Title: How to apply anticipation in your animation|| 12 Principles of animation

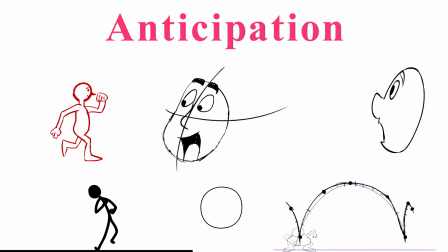0s
Hey guys welcome to my youtube channel in this video we are going to talk about an
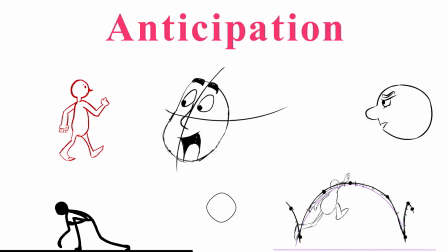5s
animation principle which is anticipation well anticipation is one of the most common animation principle when it comes to character animation and it
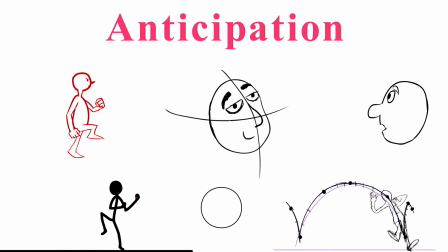15s
is also one of the most important animation principle as well so what is anticipation
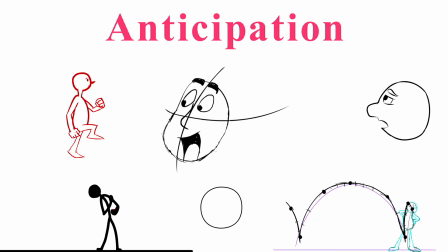20s
well in simple words anticipation is when a character prepares for its main action in the scene so that is all anticipation is so let's understand anticipation with
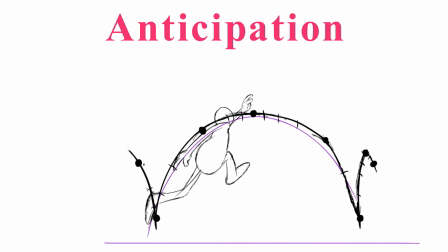32s
the help of this little jump animation just observe the jump animation
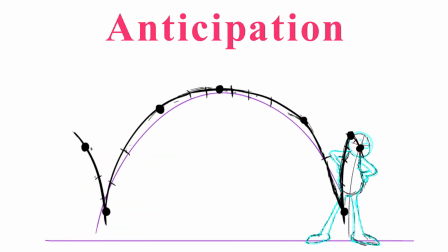39s
just observe it by frame by frame when the character is jumping it is preparing himself for the jump by just going down and squashing its body up and that at that particular time it is building up its energy and after
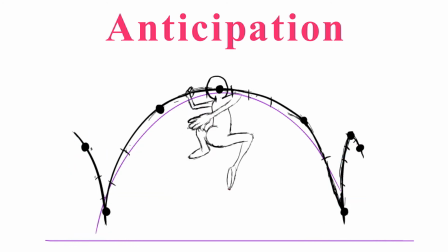57s
that the rest of the action happens that particular point of the action is the anticipation of this main action which is the jump so this is how anticipation works let's talk about and walk cycle we have
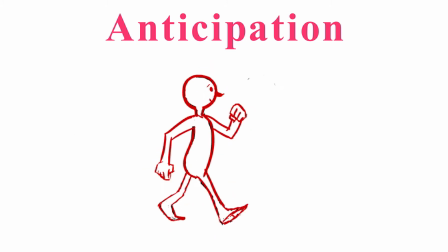75s
already talked about walk cycle in our previous videos so in work cycle after contact pose comes the down pose and then it comes the passive pose so that the down pose is
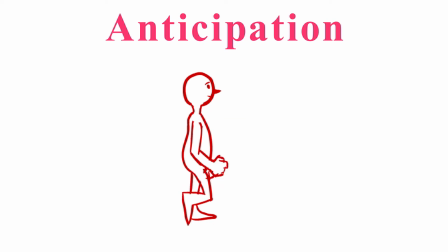89s
here when the character is preparing himself for the next next action basically just changing its step so this is where anticipation comes in in work
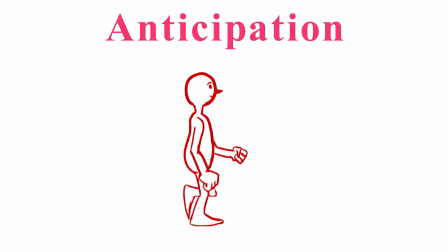103s
cycle as well alright so you can also apply anticipation in face
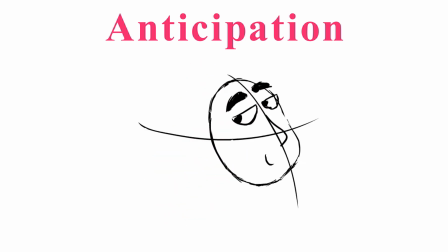110s
animation as well let's observe this animation here the character is preparing himself by closing its eyes this particular action in the scene is anticipation and that makes the
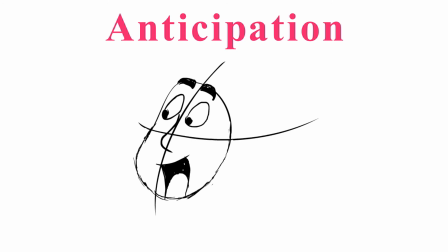125s
action more realistic and more believable and it's more also makes the
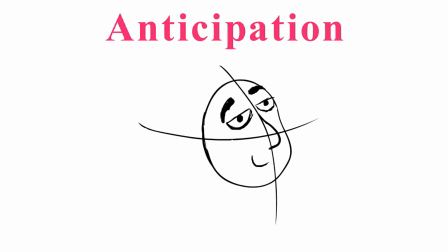130s
character character more attractive as well so here is another
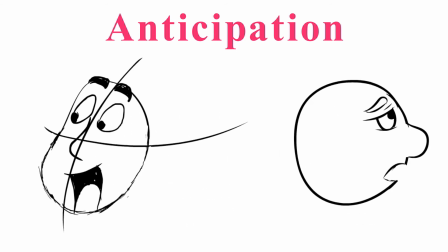135s
face animation which you can take example from to understand the
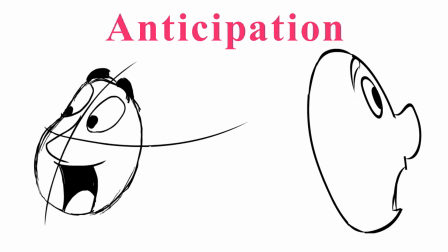140s
anticipation in both the examples the this part of the
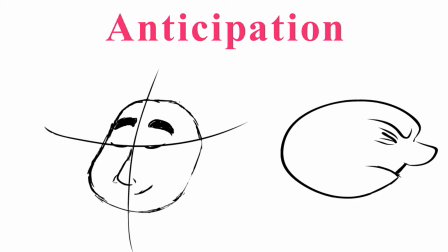146s
clip is the anticipation part when the character is preparing himself for the next action okay
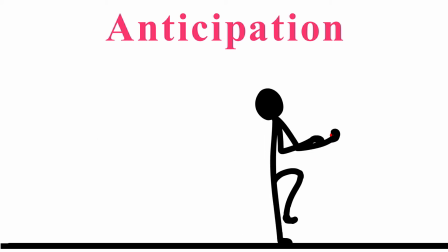154s
so let's talk about through animation here anticipation is one of the crucial point
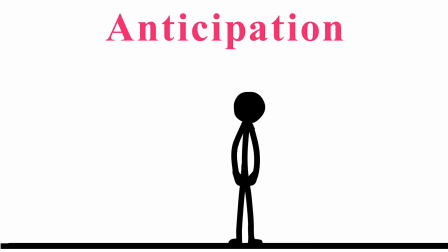161s
Because in throw animation if you don't apply anticipation your throw will look unrealistic
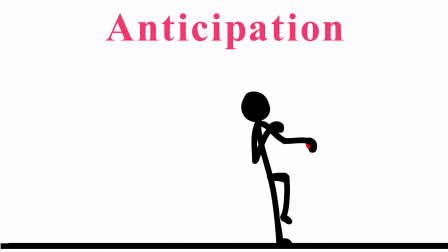168s
Such as this one. This one is a throw with anticipation and this one is without anticipation
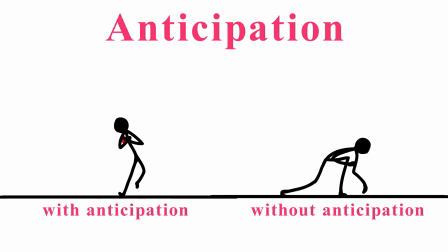175s
So in anticipation the character is winding up its body to prepare himself for the throw and
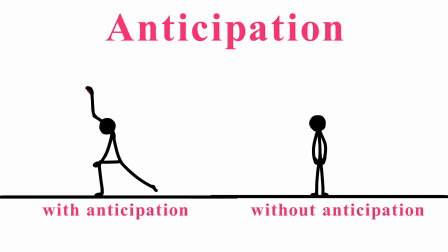183s
building up the energy and in the next one it just throws the ball and it's I mean the animation without anticipation just looks much unrealistic action because it's it is getting energy
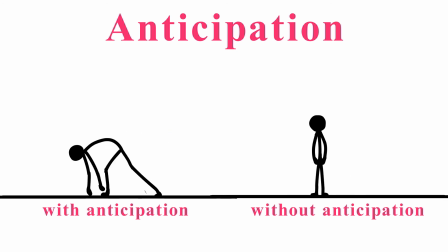201s
from nowhere and the action doesn't look that good so
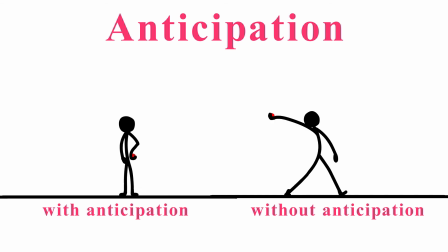206s
this is how anticipation makes your animation different in
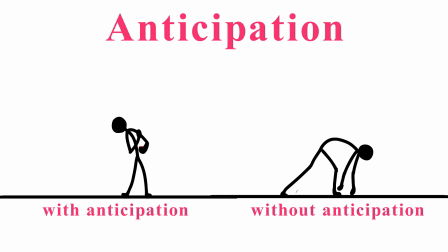211s
terms of applying other 12 principles.
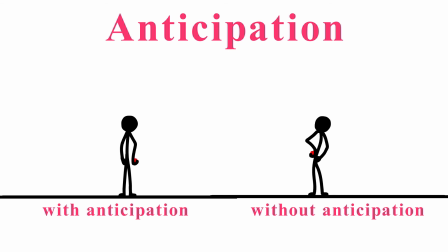216s
So let's talk about motion graphics for a second. So in motion graphics as well you can apply anticipation. Suppose you want to pop up a ball or move some shape.
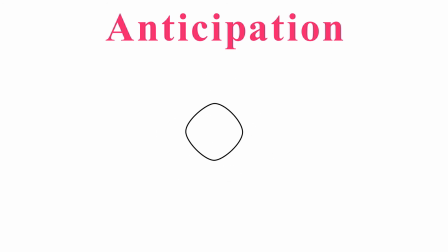229s
Suppose let's take this example a simple shape which is scaling up.